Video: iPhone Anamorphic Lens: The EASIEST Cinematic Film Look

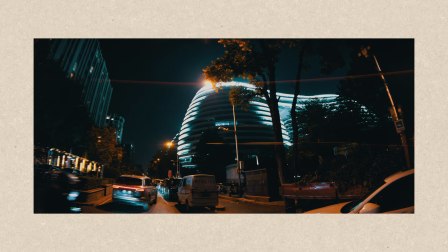[4:04]
And after de-squeezing that more squared image, now, with a 1.55x squeeze, we actually get a more moderate widescreen.
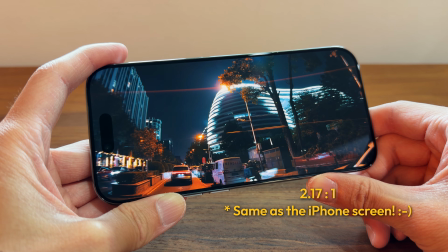[4:13]
The ratio is closer to 2.17:1, and we are getting a super wide shot. It's even wider than the Open Gate itself. Now, let's see how to use an anamorphic lens with our iPhone.
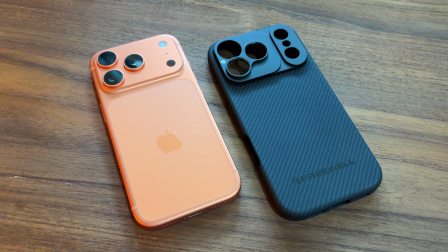[4:26]
In order to get this Freewell lens to my iPhone, I will need to have a phone case with a 17mm lens mount.
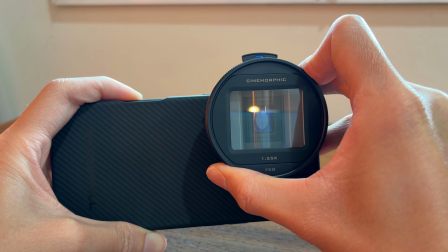[4:33]
You just twist the lens onto the main wide camera of your phone. So the bottom one is the main wide camera on the Pro iPhone models. Then we'll need to use a third-party camera app to film anamorphic footage, because the native iOS camera doesn't have the function to de-squeeze our image.
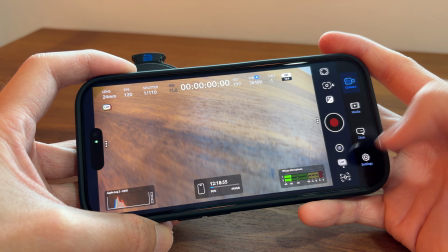[4:52]
In the Blackmagic camera app, we just go to Settings, Camera, and over the de-squeeze option,
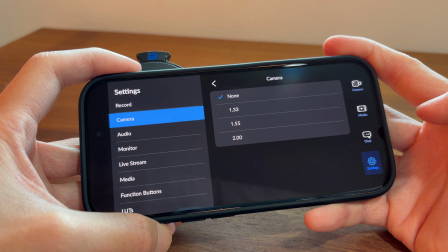[4:58]
we just select the squeeze factor of our lens. In my case, I will select 1.55.
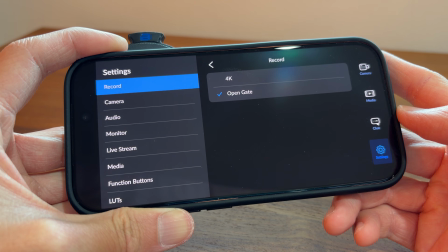[5:04]
And now we can just start filming. You can choose to film it with Open Gate or without Open Gate. And also you can pick whatever codec you like. What's also really cool about this lens is that it allows you to switch the streak color.
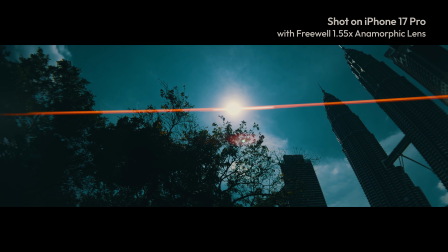[5:19]
As you can see, it's currently in the gold color,
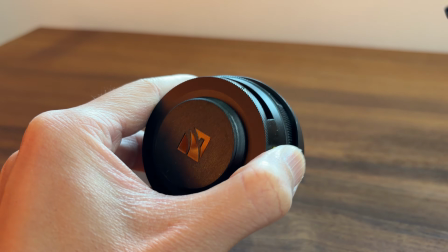[5:22]
but I can actually take out this gold module and switch with other two, the blue and the neutral.
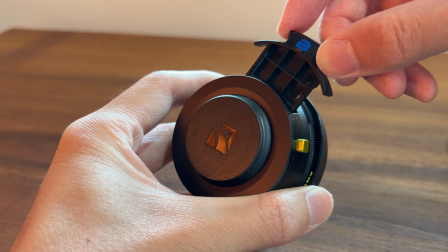[5:29]
And then I'll have different colors with the light streaks.
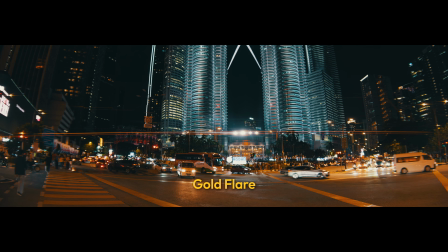[5:32]
The gold color provides a really nice warm tones, and the blue one has a strong action or sci-fi feel.
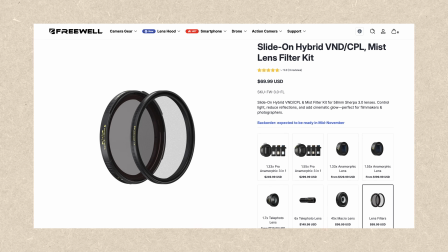[5:39]
If you want a natural look, you can use the neutral one. You can also use this lens with filters, like a VND or something like that. It has a 58mm filter thread size. Now I want to talk about some best practices when using an anamorphic lens with your iPhone.
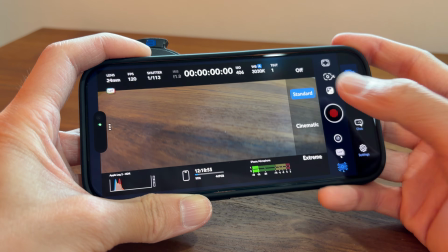[5:56]
First, I would recommend to turn off the stabilization in your camera app. If you are filming ProRes RAW Open Gate on your 17 Pro or Pro Max, there's no stabilization anyway. But if you are filming other codec, I would still turn the stabilization off because the unique compression of the anamorphic lens always kind of interfere with the phone's built-in stabilization. With it on, the image will likely get wobbles or jello effects at the edges, so it's better to turn it off over our camera app. But we can still apply some digital stabilization in post-production software.
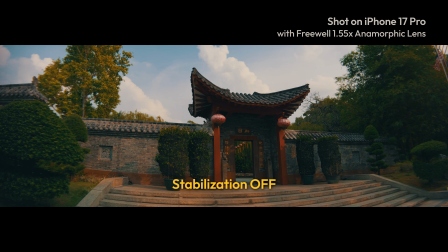[6:35]
For example, this is my raw footage.
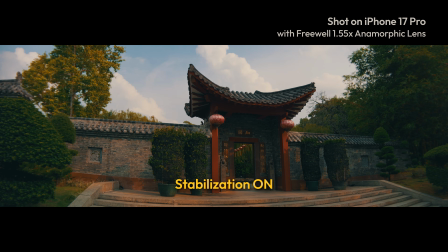[6:37]
As you can see, the shakiness is definitely there, but after applying stabilization in DaVinci Resolve, the image looks much better. The second best practice is that because the ultra-wide frame really amplifies any camera shake, even though we can still film everything handheld, to get a rock-solid and professional look, I would still recommend to use a tripod or a gimbal. In that case, we'll be able to get a stable and buttery smooth shot. There's also a little trick if you choose to go handheld.
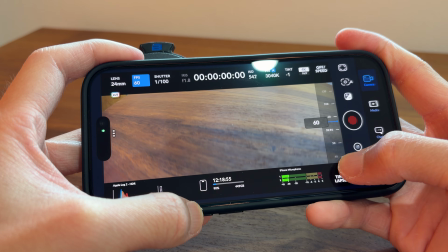[7:09]
You can shoot in high frame rates, such as in 60 FPS or even 120 FPS.
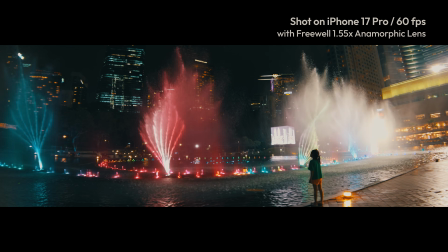[7:15]
After you slow the footage down, the handshake will be less noticeable and gives you a smoother look. Alright, that's all for today's video. If you are interested in this anamorphic lens or any other accessories I've mentioned in this video, you can find the links in the description. If you have any questions, let me know in the comments. If you found this video helpful, please give me a thumbs up.
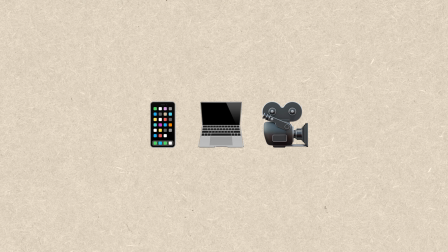[7:39]
If you want to see more iPhone filmmaking and workflow content, be sure to subscribe. Now check out my simple iPhone filmmaking setup. Have a nice day!